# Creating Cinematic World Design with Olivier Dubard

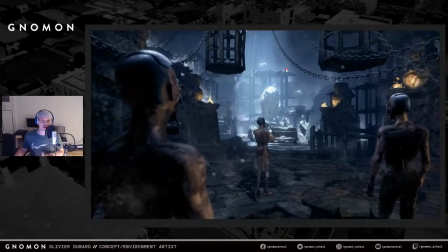And we all know, obviously, when a bunch of birds are circulating around you, it's probably not good. So I was like, maybe that could be a good idea. And for this image, I do have a breakdown.
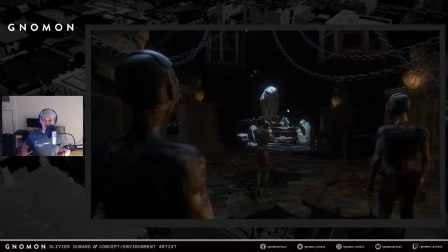So here we go. So first, this is what I get actually out of Octane. This is the actual raw render, right? It's it doesn't seem to be saying that much, but when I actually add my Z depth and I use that as a fog pass, then
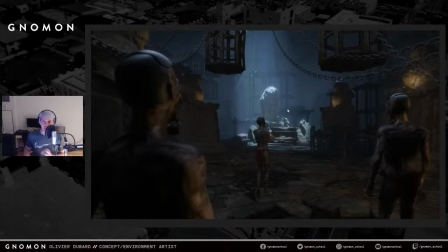I can create more depth. So that's the second part of how I build the image. Then I would start painting on it a bit more. So if I go back and forth, you probably can see, so there's the birds, of course, the birds are there. But then if you look at some parts of the paintings are actually changed a little bit.
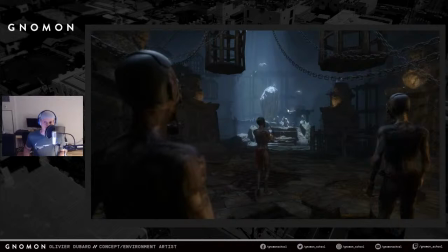There's a bit more texture on it. The edges are a bit more different because I want to break that 3D look, right? It's a bit stiff, it's a bit cold. I'm trying to break that up here. And also I strategically choose where I want that,
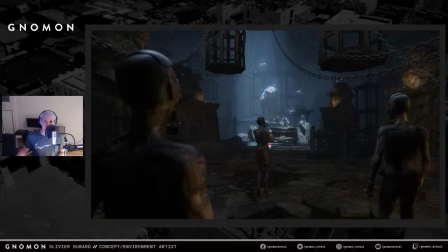I've spent more time painting this, right, than, for example, painting those cages in the background. And even the statues, I actually didn't paint that much on it. I did a texture, and it did the job, and it was enough for what it was. Then I would add the so-called effects, I would say.
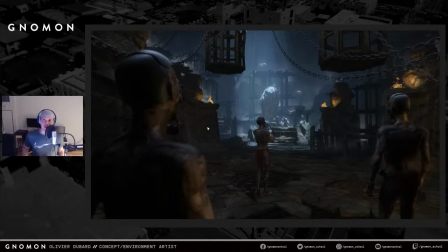I would paint the flames and fumes that are in the background to create more depth. So really, I wanted to have more depth to the image. So I tried to create as much layers as I could by separating, those cages with more fumes in between.
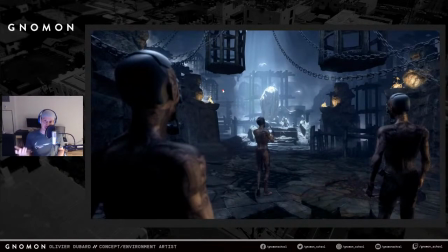And then I would grade it and change the a bit of the lighting as well. More, I try to add a bit more contrast.
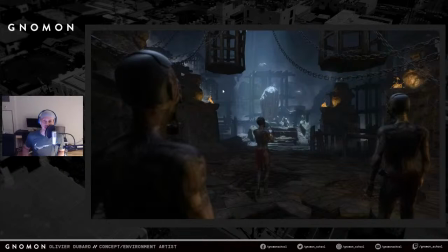And there's a big changes, of course. There's a big shift from this is being a bit greenish and yellow, and this is kind of blue and orange.
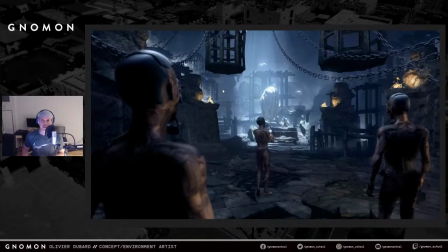And that's what I was going for, right? I was trying to go for this kind of tone. And then I would just, finishing up a little bit, clean up more edges, try to get rid of that 3D look because it's too stiff. It could be unpleasant sometimes. Those are not robots. They're no hard surface, robot.
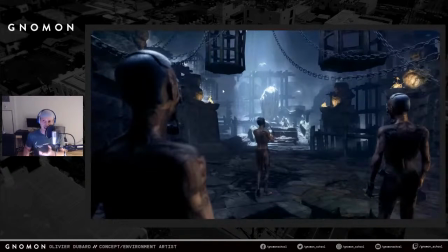The hard surface organic. So I wanted to keep them organic. And then I would add, to make it more believable and realistic, I would add some lens dirt on, right? So just go on the internet, or I think I had a bunch of images in my hard drive that would,
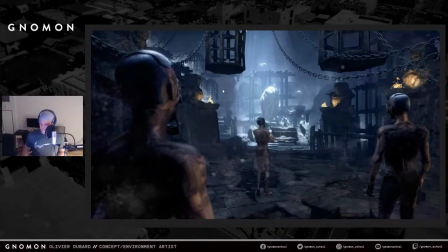and I would apply them as an overlay, I think. And I would get that, the lens dirt. It's like the camera would get dirty, right? Here's the second image.
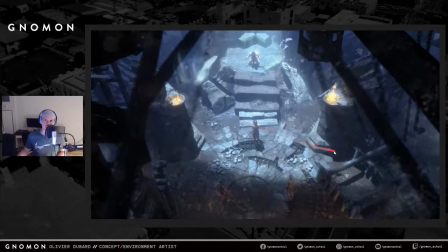Process is the same. The only thing I have to do really is to make sure there's continuity between the images. So I try to make sure that the lighting is fairly the same, but of course it doesn't always work.
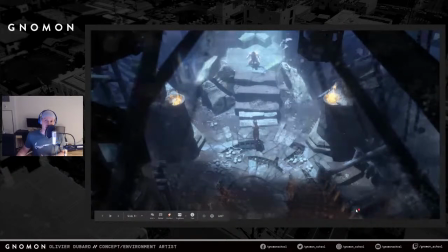So I have to change it. And I have to, for example, add, I did here a stronger rim lights or backlight, sorry, for the flames, to pretend that there's actually a flame lighting the character from the back. I actually reframed that a little bit more to make it more interesting.
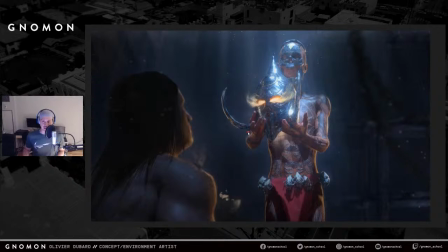And for this one, the lighting is starting to change. What I kind of wanted to do was, from the time that they come into the chamber and they actually getting close to the actual sacrifice,
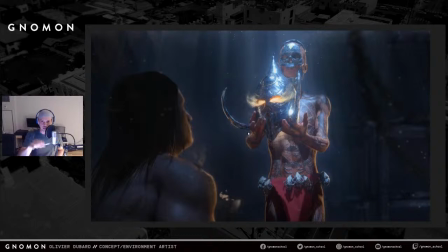then there's a shift in lighting. So the lighting right now is starting to change a little bit, and I'm trying to create a sense of contrast. So I'm trying to make sure that everything around it is darker, and they're the only source of focus, right?
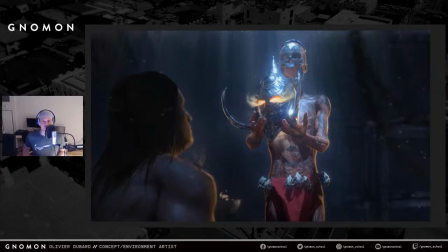And for this, I took a bit more liberties. For example, the hero here is heavily painted on, for example.